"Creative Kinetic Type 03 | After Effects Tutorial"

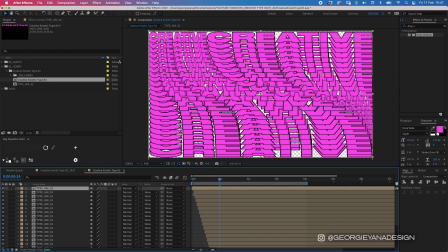so once you have that done you may have seen that as I was going I was moving each layer across one so after each frame a new layer comes in like that there we go and you'll see that we've got our basic animation so to make sure that it doesn't animate in the
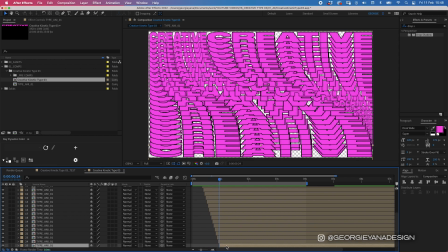way it currently is we want to just move these along in the timeline until
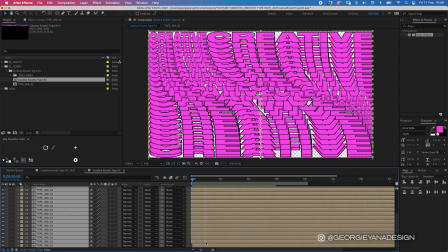this bottom one is aligned with the front like that so if i press play again you'll
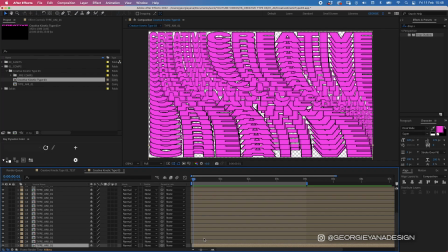see it perfectly loops around to the beginning so now we have this we can start to adapt it slightly and add a bit more interest to it. So what I'm going to do is I'm going to change every other layer to a different color.
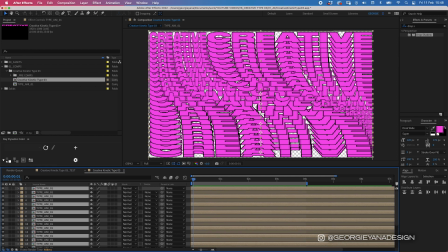So let's go through and highlight every other layer and I'm going to add tritone.
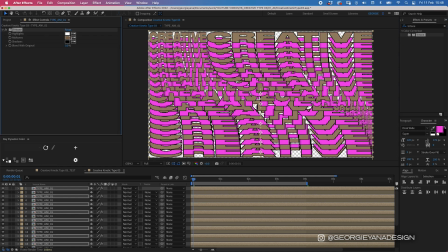I'm going to double click that and it's going to add it to my layer and then I'm going to change the midtone to a different color.
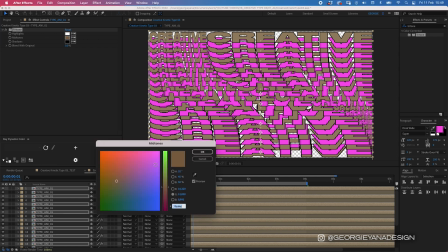Let's make it more of a purple something
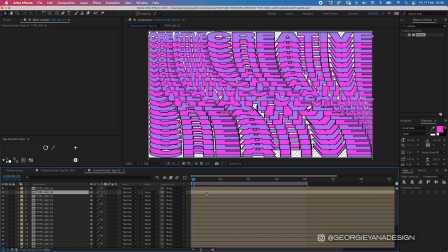like that and hit okay and then I'm going to highlight all of these layers and
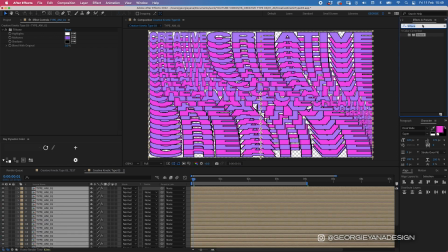press command a and i'm going to add a drop shadow to this now by
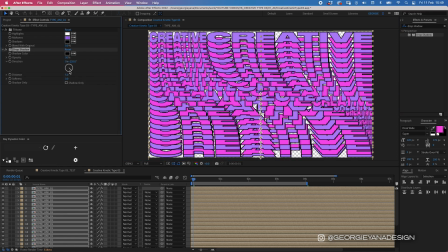adding a drop shadow i'm actually going to make this feel a little bit more 3d
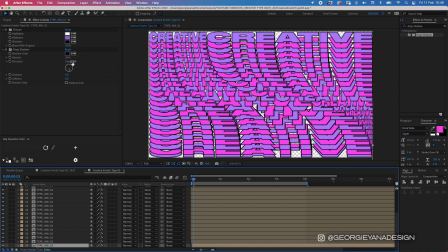so it's just got the bottom layer highlighted at the moment so i'm going to just change the drop shadow on this one and i can duplicate it across the other layers so i'm going to type in 80 percent here for the direction of the shadow and then i'm going to make the distance
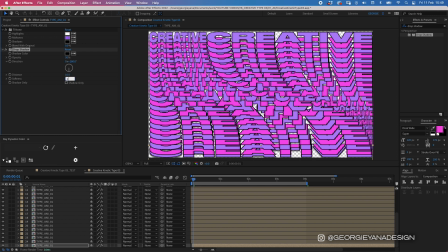10 and i'm going to make the softness about d maybe not so much maybe 20. i'm going to copy that and just see what that looks like on all the layers i'm going to press command a when
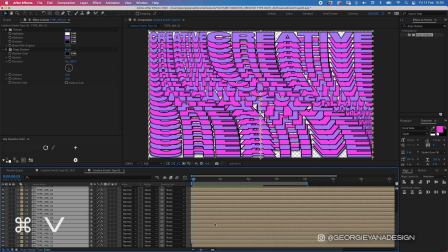i'm in my timeline and i'm going to press command v to paste that on each
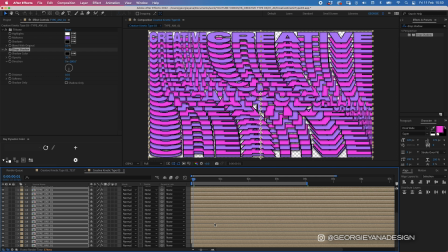one and yeah i think that looks perfect just adds a little bit of depth to each of the layers now one thing i've realized i haven't done is make sure that each of these layers are aligned perfectly lengthway so i'm gonna go to the top i'm actually gonna move that top one up
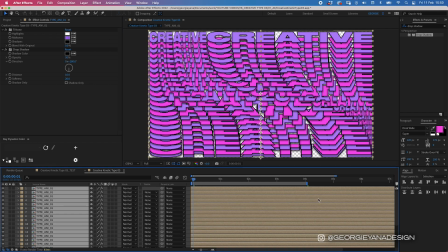just slightly so it's closer to the top and then pressing command a i'm gonna go to my align window now if you can't see this just go up to window and make sure you've got a line ticked here and i'm gonna press distribute layers vertically so press that and it will it will
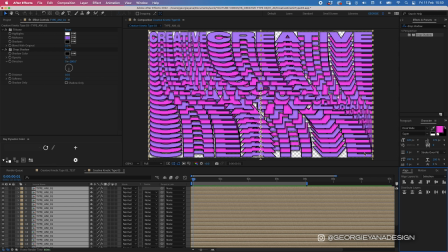do exactly what it says on the tim by distributing the layers vertically and equally so the last thing i'm doing is i'm just going to add background color so i'm
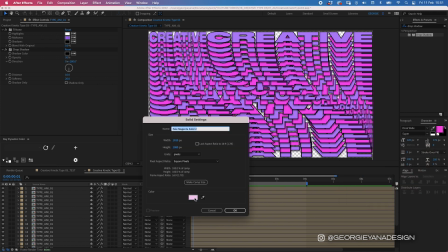going to right click in my window here press new solid and i'm going to go for this kind of light pinky color i'm
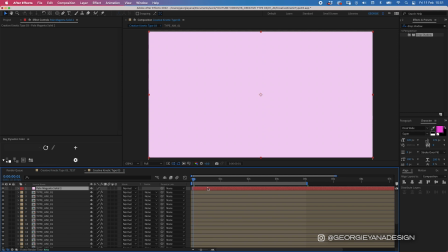going to press ok and then to put that at the bottom of your layers i'm going to press command shift and then open brackets to put that at the bottom of my composition and that's it it really is that easy i hope you've enjoyed this video if you did please hit the like button pop a comment below and hit the subscribe button all your engagement with my videos really helps. Thanks and until next time, take care.